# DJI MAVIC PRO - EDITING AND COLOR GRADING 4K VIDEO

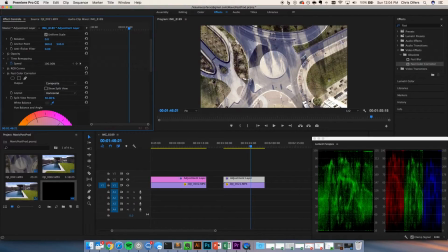4:11 So similarly to the last clip, we're just gonna grab the eyedropper and change that.
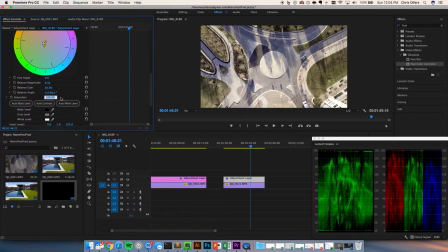4:19 And finally, we're going to add some saturation.
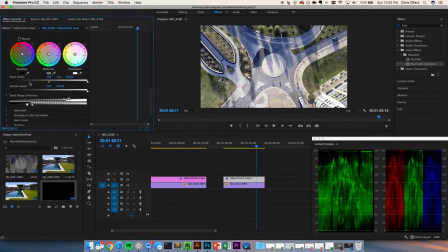4:23 So here's where I'm going to use the three-way color corrector, and we can use the eyedroppers to select the shadows, midtones, and highlights of the image, and then adjust the saturations of each accordingly. I think this gives a really neat richness and fullness to the image that you don't get just from adjusting the overall saturation.
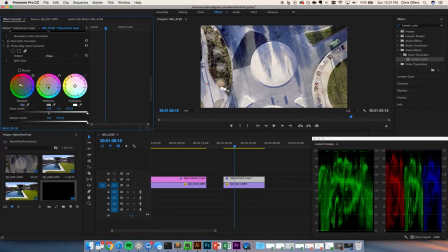4:42 Also, I can use this adjustment to really make certain colors pop, so I'm going to pull some green out of the midtones here.
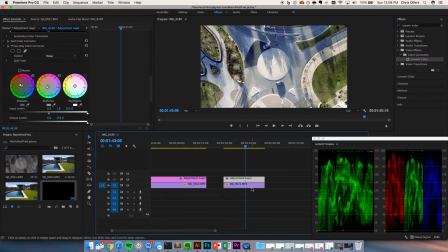4:49 And man, what a difference this correction has made.
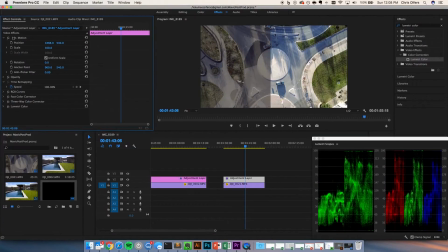4:53 I really think a cool way to do this, again, is to put the edge of that adjustment layer in the middle of the video and then play it back. Like and subscribe for more videos like this.
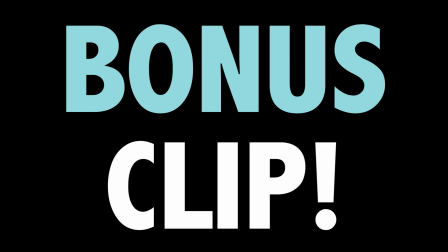5:02 And as a bonus, here's some awesome footage I caught the other day in downtown Austin.